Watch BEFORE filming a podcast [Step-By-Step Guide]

And then last, but certainly not least, if we wanna do one more major upgrade here, let's talk about the lighting.
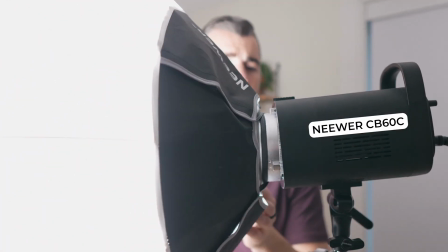993s
Up until this point, we've really just been using one light with a lantern diffuser hitting all of our subjects.
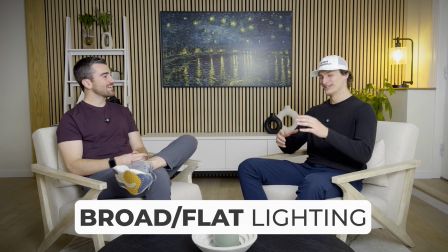999s
This is good, but it creates what's known as broad lighting where our entire scene is evenly lit. This may sound good, but it's honestly pretty boring and can make the video look a little flat and two-dimensional.
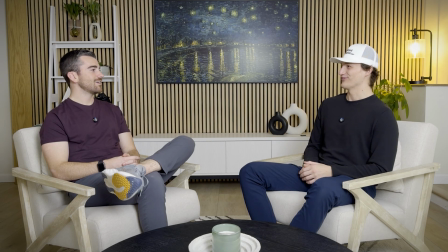1009s
Compare this scene, which is flat broad lighting, to this scene, and you'll probably get the point.
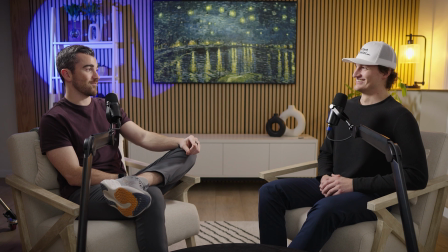1015s
Sometimes mixing in shadows is actually a good thing. Now, doing this in a somewhat smaller room like we've got here can definitely prove to be a challenge, but it's not an impossible one.
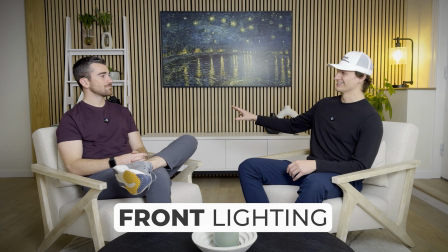1024s
In a nutshell, rather than light our subjects from the front like we're doing now, we actually wanna try our best to light our subjects from behind.
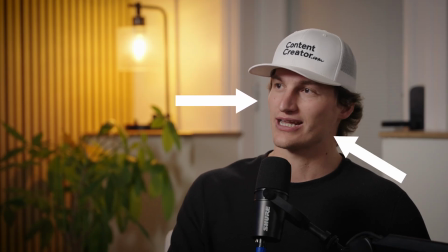1032s
This creates a distinct bright and shadow side of the subject, causing much more depth.
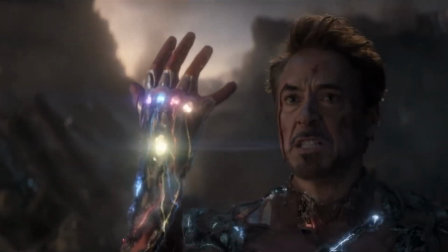1037s
In Hollywood film, a general rule of thumb is that you film from the shadow side of the subject's face.
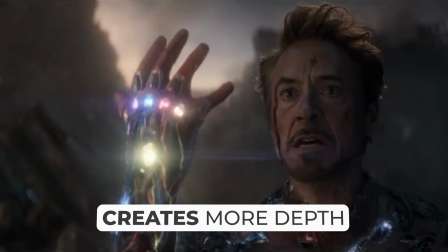1042s
This contrast between a bright and dark side creates more depth, which makes the video look more three-dimensional.
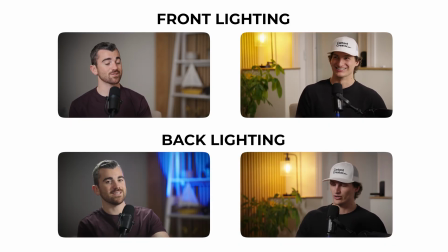1047s
And in our podcast setup here, lighting our subjects from behind creates that distinct contrast on their faces, which in my eyes looks much better. How we actually achieve this is gonna vary depending on your room,
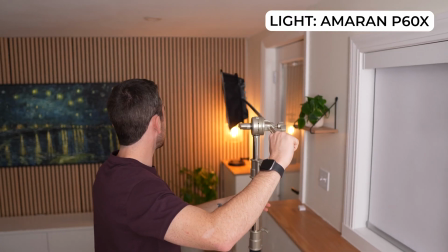1058s
but most of the time it's going to rely on using C stands to position the lights slightly above the subjects while also being out of frame. From there both lights will point across the setup at the opposite subject. Now another key in this setup rather than use lanterns which will cast light in
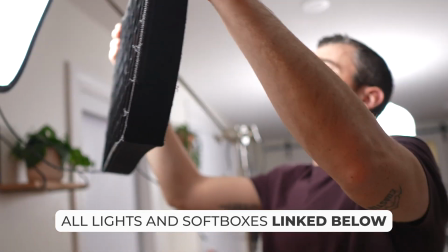1075s
all directions we actually use traditional soft boxes with grid attachments.
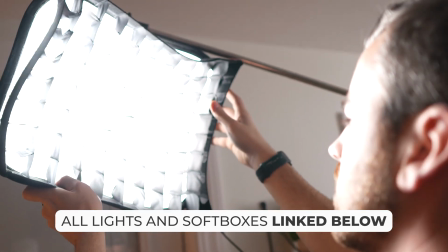1080s
The soft boxes will still diffuse the light and make it flattering but those grids actually direct the light.
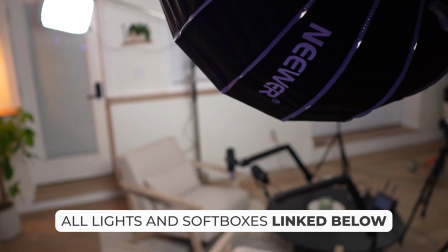1086s
It focuses it so it almost is like a beam that only hits the subject the light's pointing at.
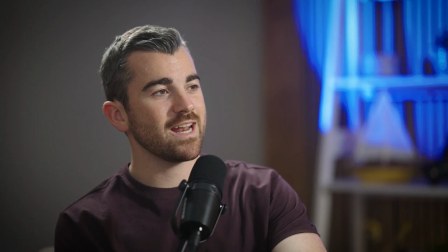1092s
Unlike the lanterns that spread light everywhere, we're now controlling the light which allows us to just hit the subjects where we want and give that bright and dark side of their faces. Okay, that was a lot of information and hopefully you can appreciate how much time it took to put this all together covering all the different setups from budget-friendly to super pro.
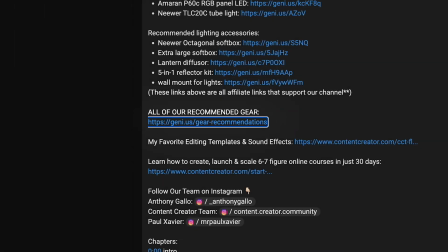1110s
I know we talked about a lot of gear so go to the description. I have our gear guide linked below where everything we've mentioned and more is organized. Now with all of this being covered there is still a ton more that goes into shooting and editing professional video content and for those of
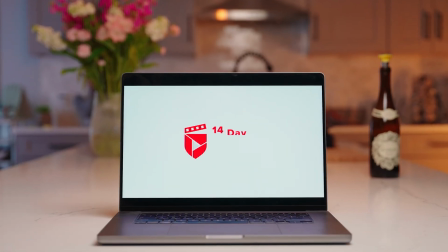1124s
you who really want to learn it all at contentcreator.com we have the world's most affordable speed training that walks you through everything.
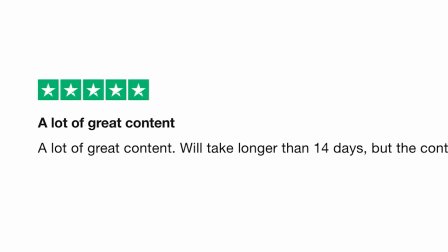1132s
With over 140,000 students and tons of five-star reviews this training has been proven time
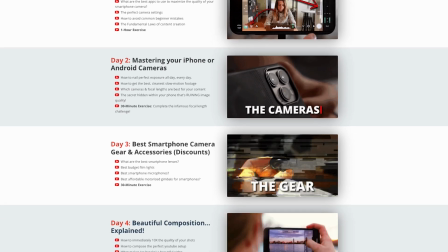1137s
and time again to be the most cost-effective and efficient way to learn content creation skills for YouTube, social media, commercial production, travel videos, and so much more. We start from the ground up and cover all of the gear, the camera settings, how to light scenes like a pro,
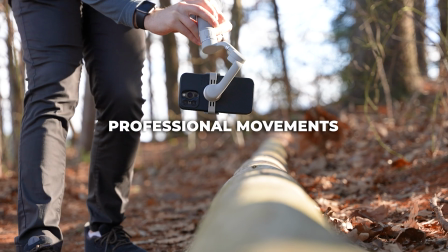1151s
record and edit high quality audio, capture smooth and professional movements, how to tell stories,
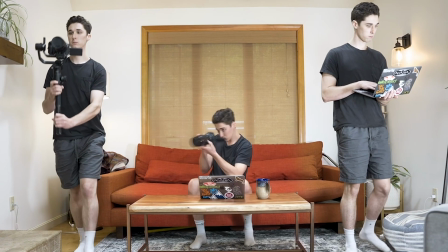1156s
the secrets to going viral and building a brand, and tons of training on how to edit like a top 1% ninja.
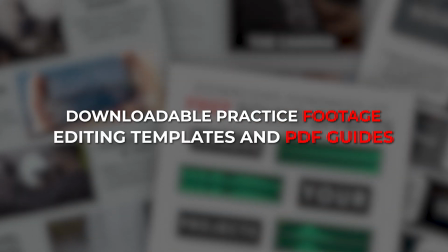1162s
We include downloadable sound effects, color grading LUTs, discounts on editing software like Premiere Pro,
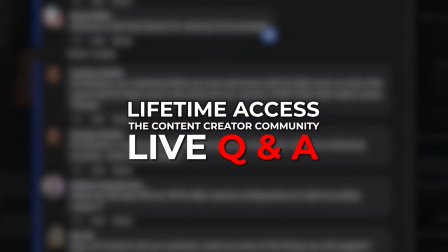1167s
an active student community where I personally host live weekly coaching calls and anyone who enrolls using the link in
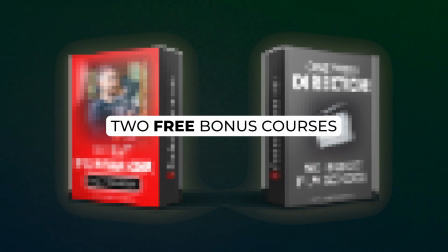1173s
the description beneath this video will also get two free bonus programs as well other than that thanks so much for watching hit that subscribe button and i will see you in the next one